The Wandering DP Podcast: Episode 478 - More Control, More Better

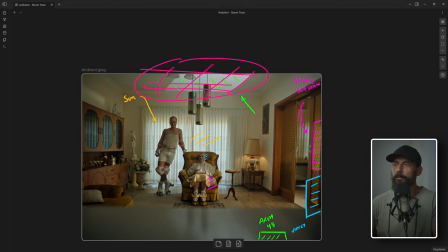You would have like the edges of the ceiling, and then here you would have a 20 by 20 of full grid, and you would just drop a tiny, just the smallest little bit of ambient. So it just naturally like falls just ever so softly on their head, and you can't tell where it's coming from, and you don't know which source is bouncing to create that ambient.
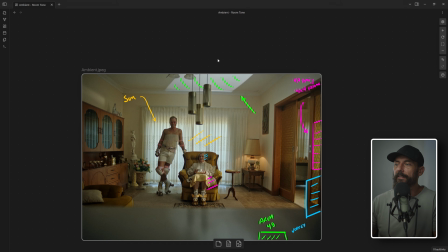It's just like, oh, it's just there. And that's a good thing because it makes it look, it just sits a little bit nicer.
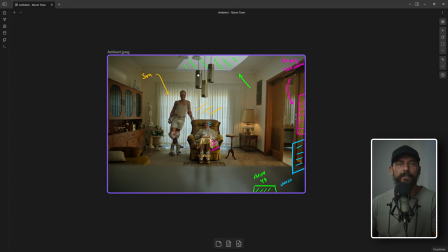Well, that's the sacrifice of doing it as fast as you possibly can for as cheap as you can. Like the ability to be able to do this little light outweighs, oh, it's a little bit brighter back there.
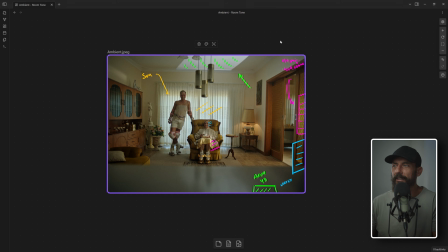First of all, we can just take it down in the grade. It's 2 seconds to take down in the grade. And if you're moving, it's slightly different, but it's a super, super easy fix.
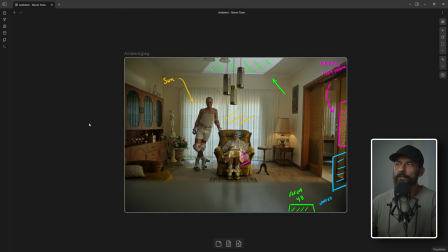So now where is this idea of ambient into the ceiling the most helpful? It's the most helpful in a scenario exactly like this, which is why I chose the still, where there's no other way. It's physically impossible to light up the rest of the room any other way, right?
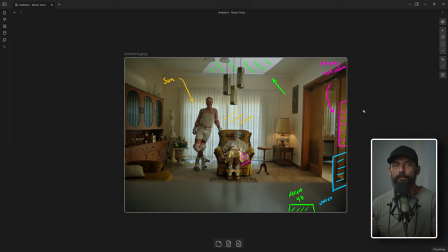We would have to do it through our base exposure. Because if we pumped more level, like say we wanted more level on the wall over here, where is it going to come from? We could put maybe another lamp out here and like shine it into the walls, but that would be weird and strange because we're going for like a very directional look here.
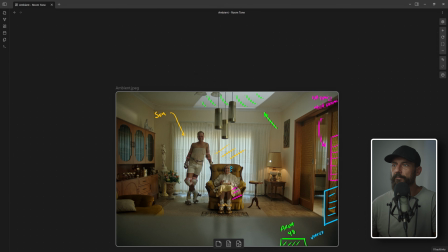Let's come back to the actual still here. What other way could we get more level in here?
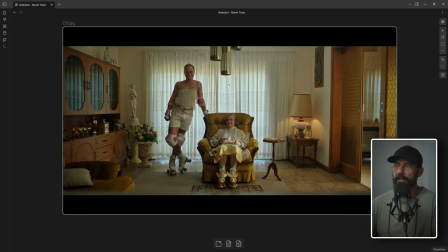We could light up the shears, again, more, but that makes the shears hotter. And as a result of that, we're probably going to ND down, which then defeats the whole purpose of getting ambient in here. Now, we added haze. That's another way that you can get ambient into the shadows, basically, because you're just giving it that little bit of like a low contrast lift,
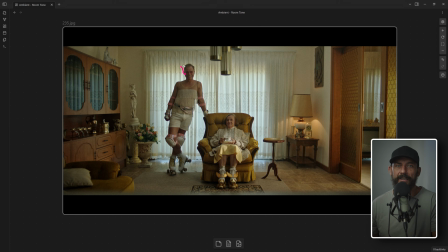which then generally, sometimes you'll find that that's enough to then be able to pull those ratios apart in the grade. It's like if you lift with a little bit of haze, that lifts the shadows, just giving you a little bit of detail in there, and then you can pull. And when I say pull, I mean like the difference between his key side and his shadow side.
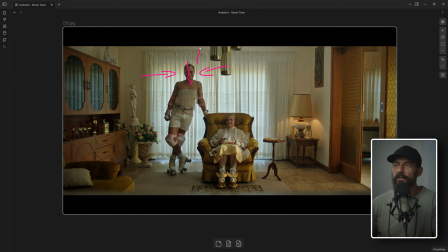You can really stretch that if you've got just a little bit more information in that shadow. But there's really no other way to do it. Now, if you don't do this,
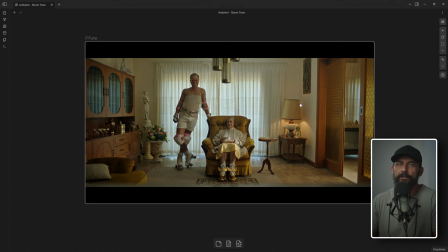the problem is that you then have to change all of the ratios.
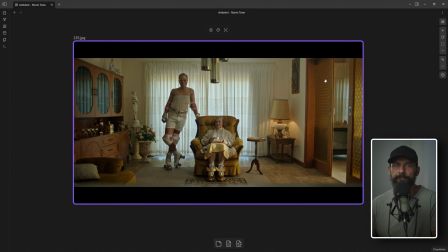You're still not going to get this look. Even if you adjust all the ratios we just talked about, you would have to find some other look for this space. And we don't want to do that. And you especially don't want to do that after you've sold, this is going to be the look.
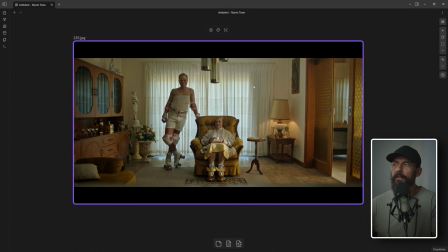And we've gotten, without this room tone up here, say that this space, we're 95% of the way there. And there's nothing worse than being 95% of the way there, where if you're 95% of the way on a commercial job and everyone is staring at the monitor and you're like, actually,
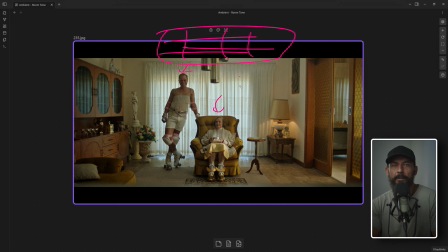it's going to take like 10 minutes. We're just going to do some adjusting. Everyone's like, it looks fine. No one else cares about the last 5%. You're probably the only person that cares about the last 5%. Now that's a good sign because that means you care about the image and you care about the work that you're doing. Congratulations to you.
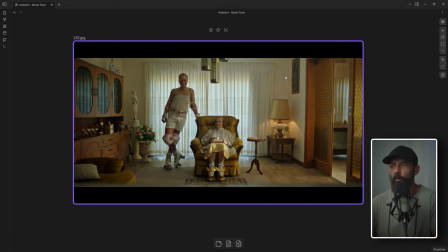But it's a bad sign because if you take the 10 minutes and it's still not working because of all the reasons that we just talked about, everyone's just gonna be like, okay, it's fine. We tried. Like, just do it. And then in my experience, what has happened is you'll lift the image and something will be too hot because you've compromised on the safety side of things.
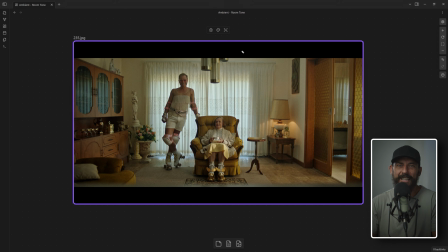You haven't gone, very rarely do people go too hard. And you're like, oh, that's it. I'm just going to go dark and down. I'm going to lean into that more than I'm going to lean into like, oh my God, I think I've overcooked it.
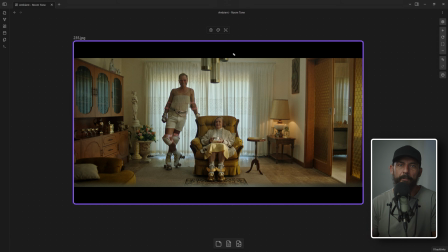And then when you go on for the close-up, then you're going to have to match to that level. And if you don't match to that level, then it's going to be much harder in the grade. Questions will be asked. It's just not a good vibe. But if you can just pump a little bit of level into the ceiling and let it gracefully fall.
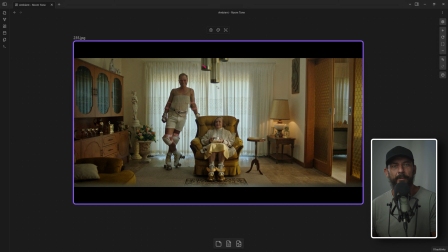Has everybody done their job on set to craft the perfect image without any cheating? No.